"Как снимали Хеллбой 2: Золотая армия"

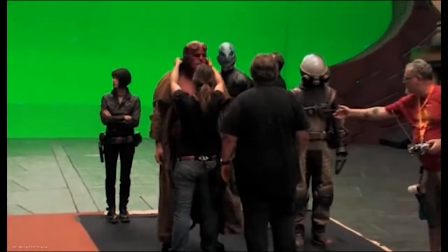[70:19]
One of the biggest challenges was just trying to find out what the first movie had and how closely we had to actually stick to that,
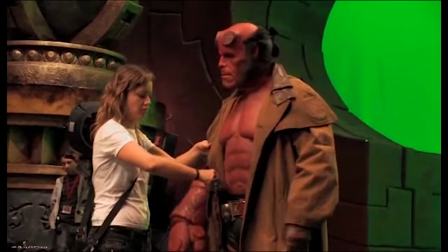[70:28]
because obviously there is a continuity, and that was really tricky. It's difficult creating new things, but having to follow from the first movie was very difficult and quite daunting.
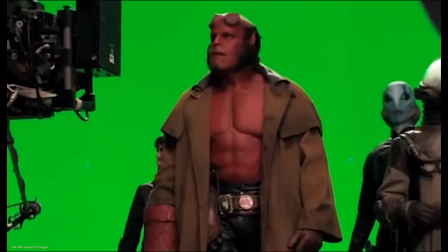[70:41]
I mean, obviously some of the stuff was already set, although we have kind of moved things around a bit from the first movie.
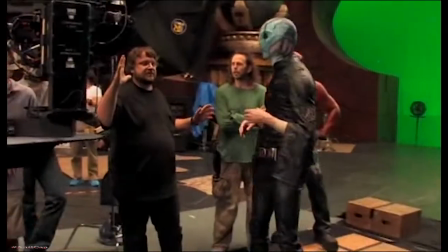[70:47] Very good.
Working with Guillermo was a big appeal.
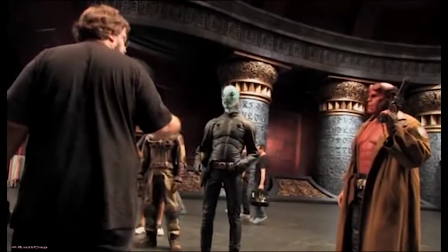[70:51]
He's just so full of ideas and really pushes you further by the fact that he's got so many ideas,
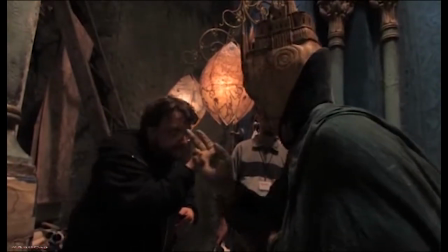[70:58]
and you know, you can really have a discussion with him about where things are going.
Sammy.
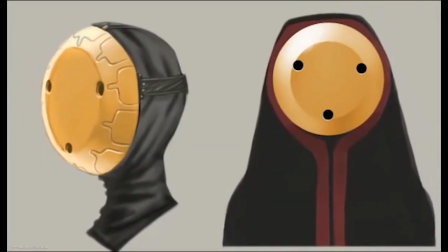[71:04]
When I first met him, he did show me a lot of reference of stuff that had already been conceived, and he's so visual.
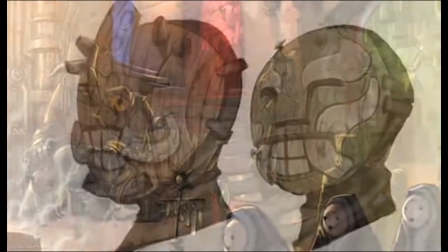[71:11]
He knew where he wanted various things to go, which is great because you've got somewhere to pull from.
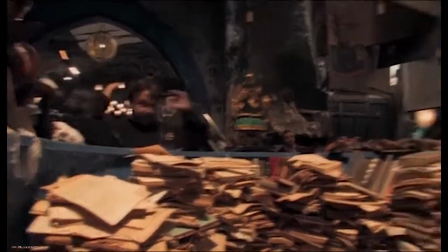[71:17] More here. Here. So you want it?
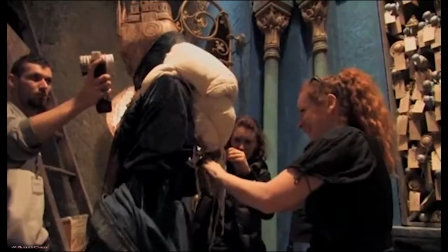[71:23]
He certainly has given me the opportunity to come up with things,
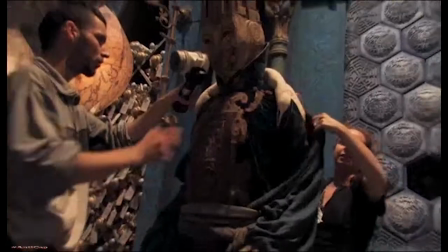[71:27]
and he gave me a big basis of colour and shapes and background places from where to research from. From those creature things, I took elements of those into the characters that I had to design.
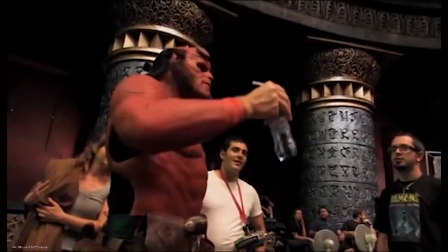[71:41] I can't shoot yet. I haven't finished my bottle of water. I don't know what to do with it.
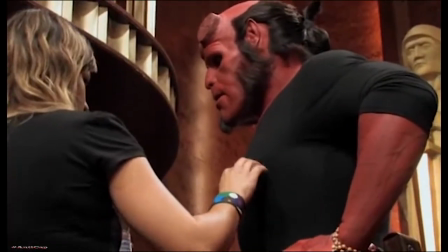[71:47]
Ron is fabulous. Obviously, because I wasn't on the first movie,
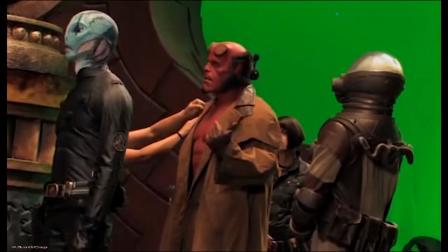[71:52]
he really helped me a lot with where the costumes were and what problems they had before and how we could try and solve them. We didn't actually have any of his clothes from the first movie to work from, so we had to recreate everything from scratch.
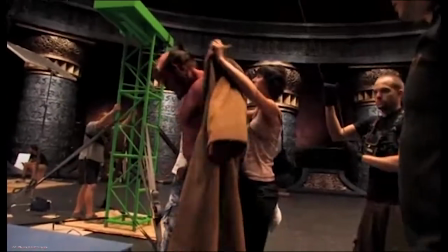[72:05]
There were certain things that Guillermo wanted changing. Hellboy, he wanted the coat to be much lighter, because in the first movie it was leather and it really did weigh a ton,
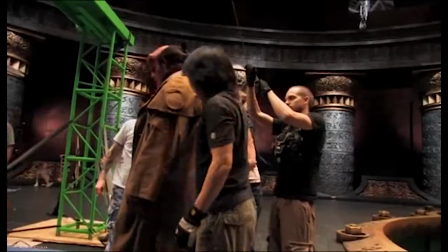[72:14]
and it was very problematic for the stunts, so we made a canvas version.
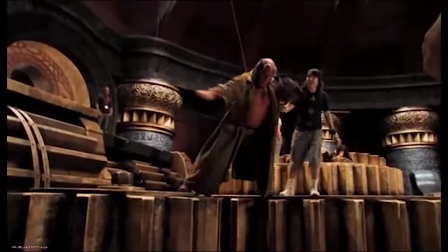[72:18]
We also changed the shape of it to be heavier at the bottom, so it kind of moved more elegantly.
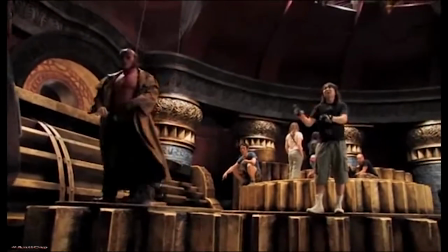[72:25]
We changed his boots. We made his boots have a sort of idea that there could be a cloven hoof, so there's a little line running down the centre of the toe and it's much more rounded.
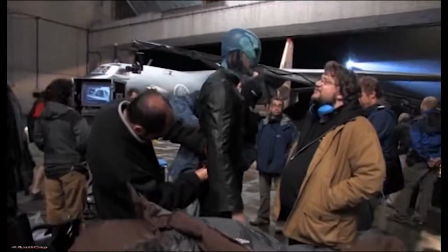[72:34]
Basically more animal-like, but very subliminally.
Much better than the first one when you were floating.
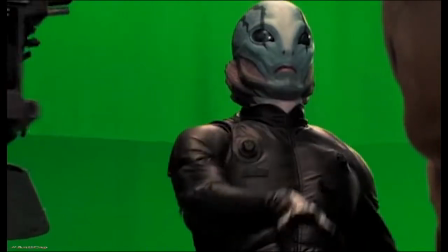[72:42]
Abe's costumes have changed quite a bit. We decided to use a fabric which is something that dry suits are made out of.
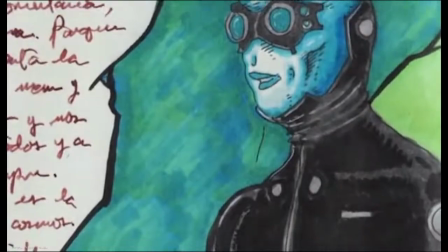[72:50]
It's like a matte rubber with a kind of stretchy backing. And then also Guillermo gave me a drawing that he'd done of the body shape.
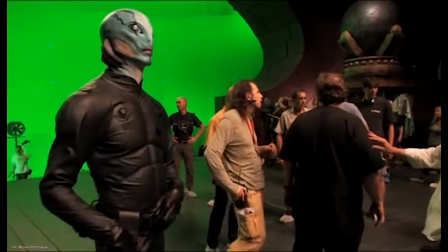[72:57]
He wanted for Abe to actually look like the costume was actually almost sprayed onto him, so you could almost see muscle definition through the rubber.
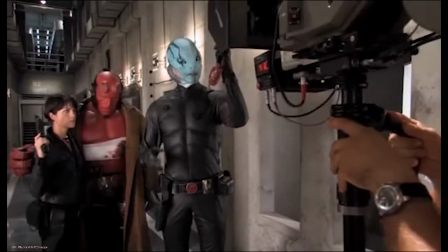[73:05]
Quite difficult to replicate from his naked body into the clothing, because we've had to actually build the muscles into the actual item.
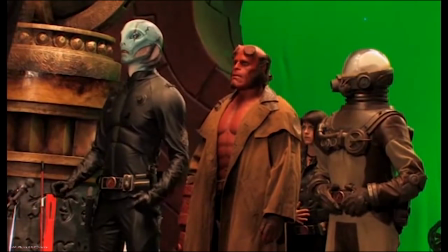[73:13]
So it was much more difficult than just making a wetsuit top.
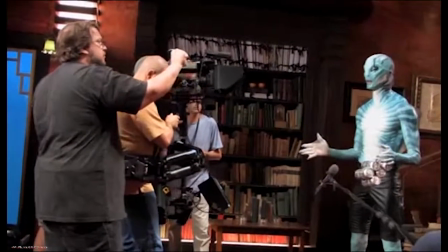[73:17]
He wanted him in long trousers and short trousers, and then there's all the valves on top and everything. His clothing has changed drastically, I think.
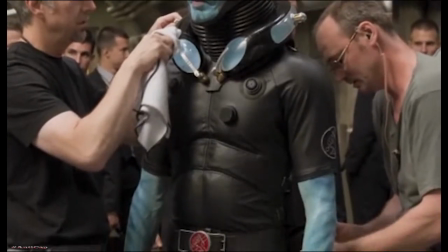[73:25]
It was really fun to do, to kind of work out how we were going to make it look like this fabric was just sprayed onto his muscles.
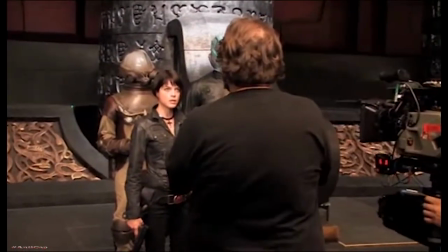[73:37]
Selma is fabulous. When I've worked with smaller actresses in the past, it's sometimes quite difficult to kind of get the proportions right,
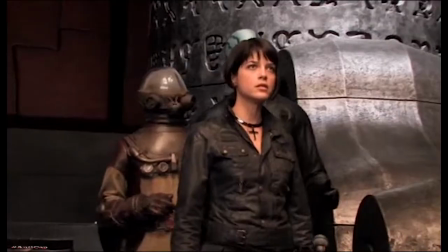[73:46]
but she's completely in proportion, and everything we put on her fitted like a dream,
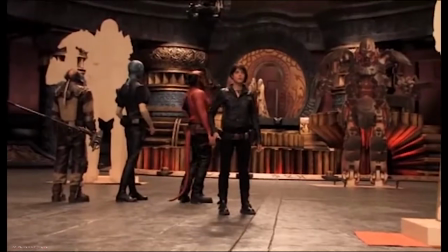[73:51]
and she just wears it so fantastically. Really, went with everything I offered up.
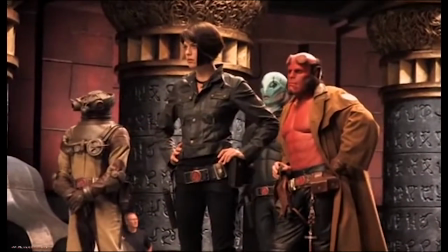[73:58]
I think we sort of made her a bit more edgy, sort of much more ready for action, really.
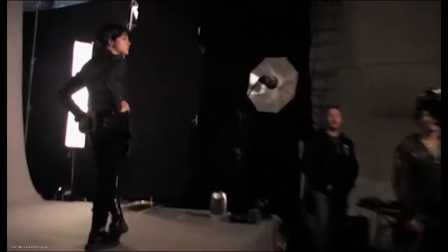[74:03]
The feminine side has kind of really played down a lot.
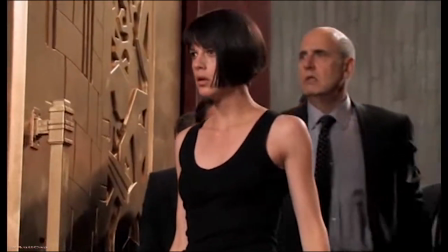[74:07]
We've made a really strong silhouette, so you really see her body and it's not so kind of covered up, to give her a bit of a funkier look.
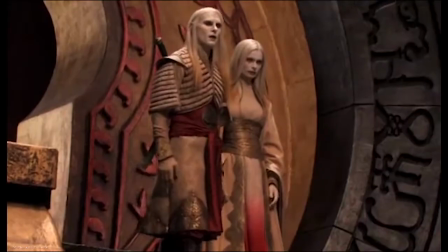[74:15]
And I think she looks quite cool, actually.
You are here, so I assume you both remain in peace.